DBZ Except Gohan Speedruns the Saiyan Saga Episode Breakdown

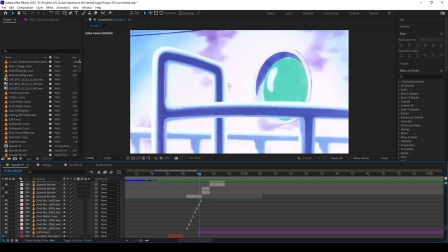notice that the sound effects there go to the left as goku does
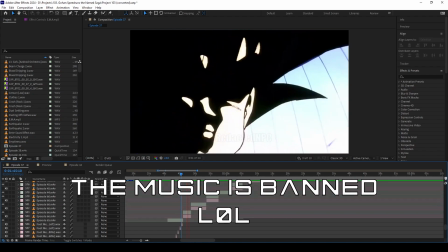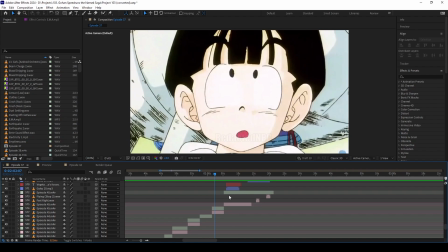here's what i'm going to do for this video i'm not going to go through and cut out or change any of the issues with after effects i'm just going to leave them in so that you can see why i'm switching to premiere instead of after effects it does this even if i only
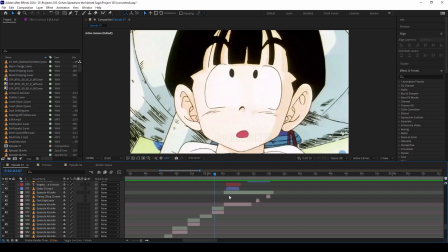have a 30 second clip it will still do this i went through and i played this entire video twice and it still does this same exact thing i have allocated i think 28 gigabytes of ram to this leaving
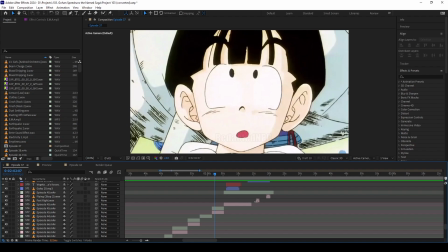only four gigabytes of ram for the rest of the processes processes on my computer and it still does this there's nothing that i can do to satisfy it so this is why we're
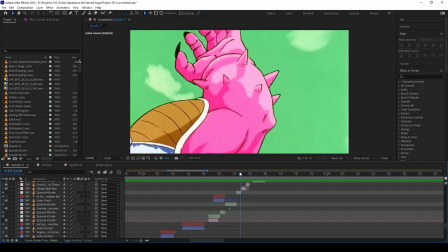switching over to premiere you might notice that But these are way out of order.
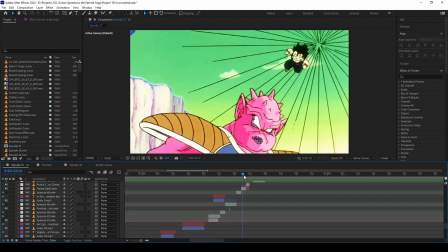Dodoria comes in and threatens to hit Dende, but this is first I think Gohan yells something then Dodoria is looking around. That's why his arm isn't raised over here when he's about to hit him.
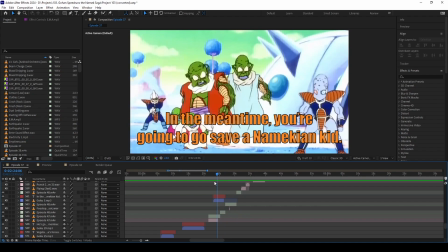I rearranged this entire sequence of events so
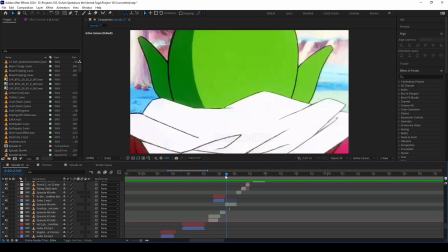that it was a lot easier to follow what I was doing. also
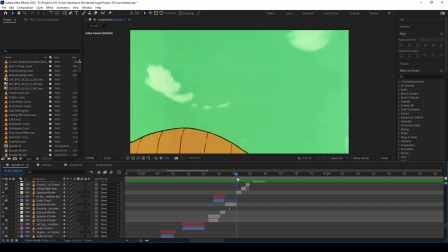Goku's explanation there's nothing I can really add on to that I feel like it's pretty straightforward for
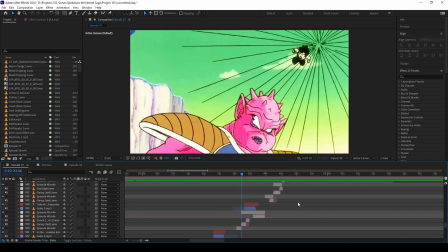what's going on and why we'll talk about Goku's motivation what he's thinking later on here
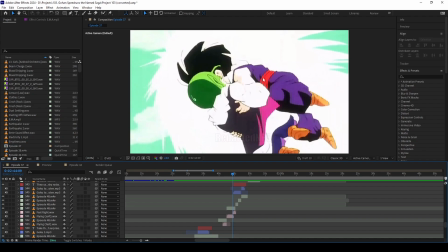I had to make sure that Krillin Krillin originally is part of this scene I had to make sure that he doesn't show up because currently the only people on this planet are Gohan Vegeta and Goku and I made I did my best oh Krillin's dead in this video series that I have Krillin's
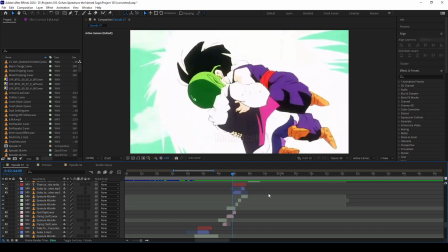currently dead, so he's not allowed to show up at all, but I did my best to make sure that I only got clips that showed those three characters.
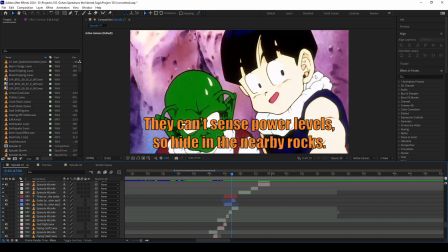Again, here, Gohan is actually listening to Krillin as they're talking about how they can't sense... Okay, so there. I just got the information from YouTube that I
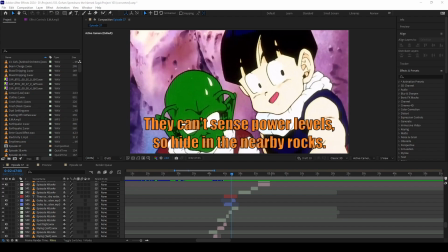won't be able to monetize if I have the music, so... Go ahead and disable the songs. We'll disable the next one when we get there.
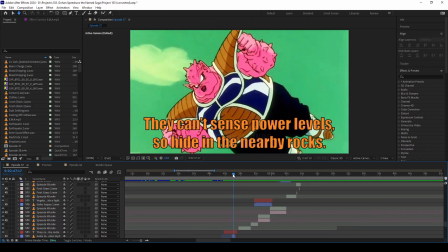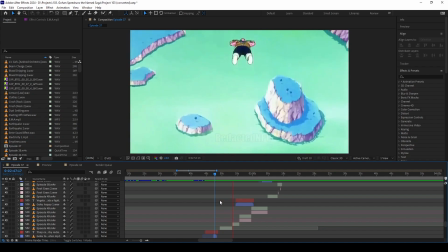You get to hear how empty it is without the music.
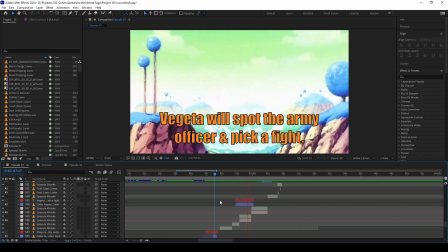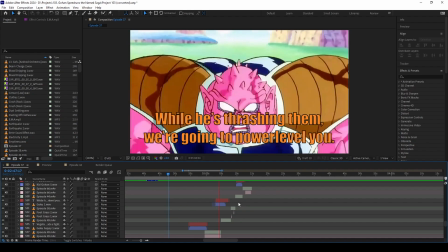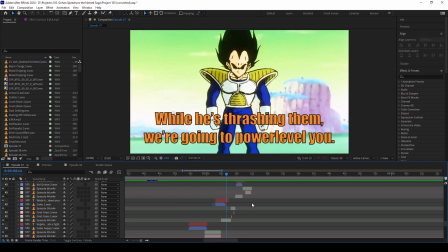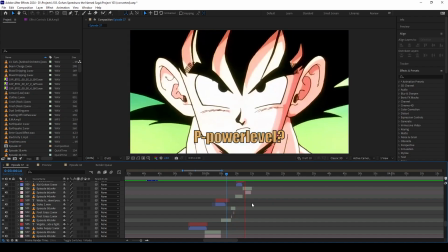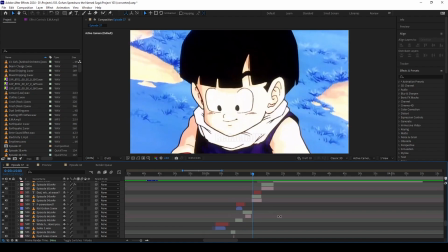go back after watching this and go and watch the original if you have the time or patience for it and see how much the music adds to this because when i was editing this is all i was hearing the sound effects and i was perfectly fine with it but because i had the
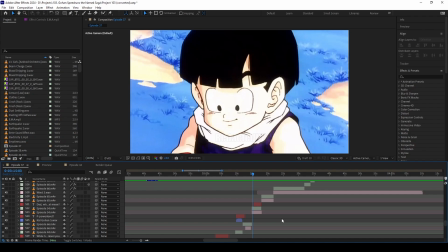music i was able to forgo some of the ambience i didn't have to add everything
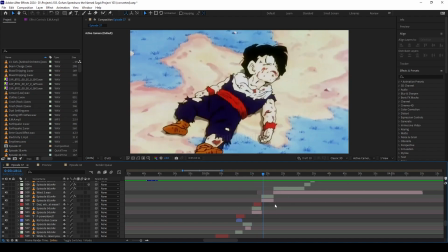here it cuts at the exact moment that the music is about to reach its uh its peak i cut it just as you're about to expect it to really cut what's going on not only that so the music
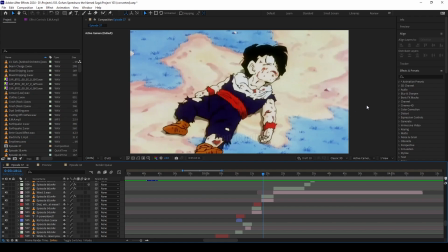you're expecting it goes and you expect it to keep going and keep being hype happy i made sure to use music that sounded so happy and hype like yeah we're getting this done come on guys just so that when it cuts to here it really just blindsides you
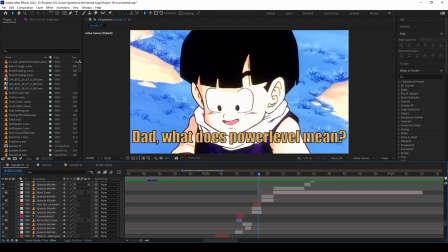i have that i have gohan's text as he's talking or gohan's dialogue as he's talking i have that get
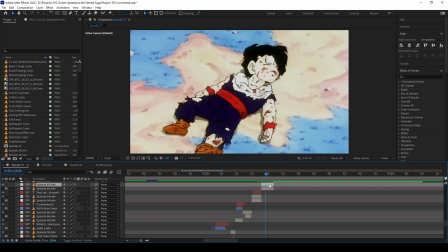interrupted halfway through and then the final thing that i do is i darken and desaturate this video
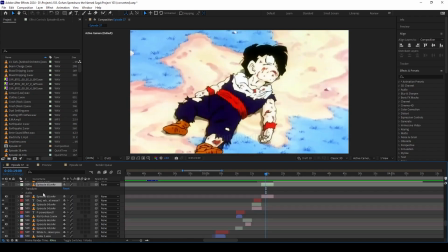so take a look at how it looks now versus here it
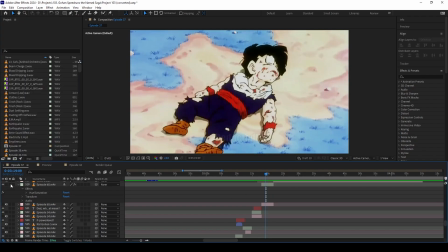looks a lot darker right well less saturated that
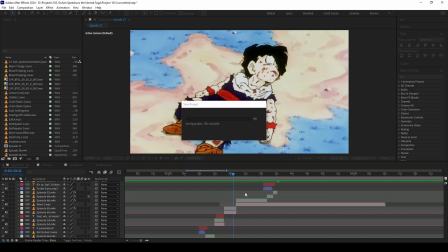was all done just to really drive home how dark this timeline is meant to be
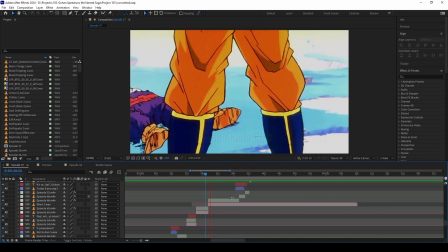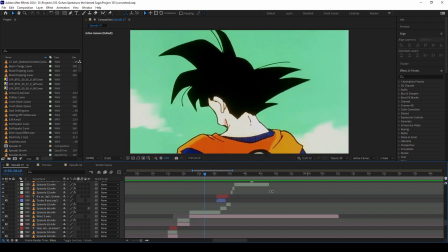originally goku's here because he sees his son got his neck snapped by raccoon but in this version now instead goku sees is standing over his son who he just beat half to death
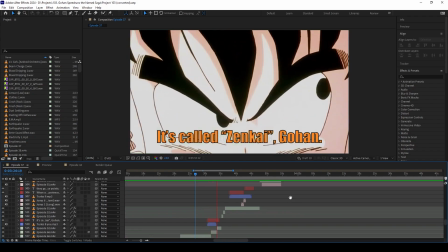here i start using herlis's voice for goku because the voice actress for goku is a lot more cold when she's speaking as turlis
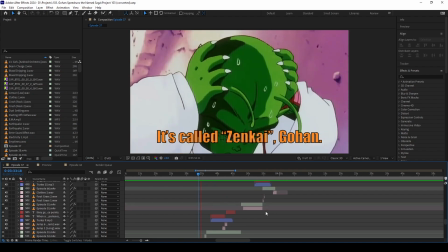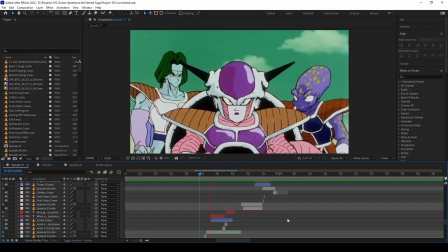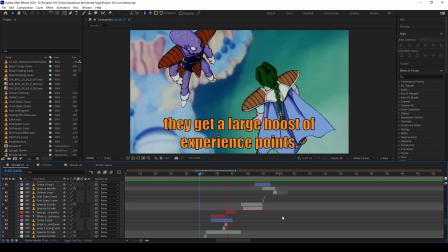This is an actual concept in Dragon Ball Z. The Zenkai boost is what makes the Saiyan race a warrior race, is because every time they survive near-death experiences, they get stronger for it.
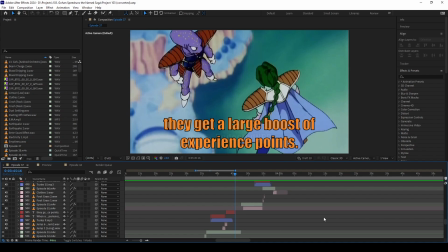I just made it more gamified by saying you get a large boost of experience points.
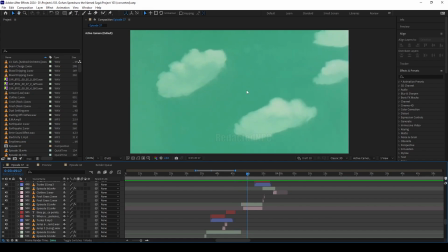for the longest time there i was so struggling with the sound effects and how to proceed here because there's no music to hide when there's silence and again if i don't add any sound it just it
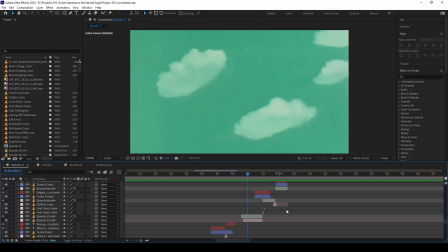sounds like nothing it's blank nothing makes a sound unless i make it make a sound so it took me a while to figure out how much of what to add if i should add their voices talking without any subtext, without any subtitles, anything like that, but finally figured it out.
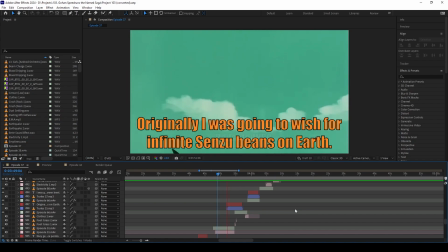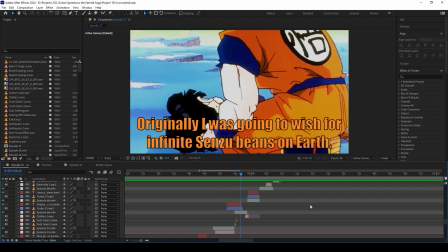Something that they still very much could do, and people will always ask, well, why didn't they do this? Why didn't they do that? It would have made things so much easier. If I were there, I would have done this, and it would have been so easy. You're right.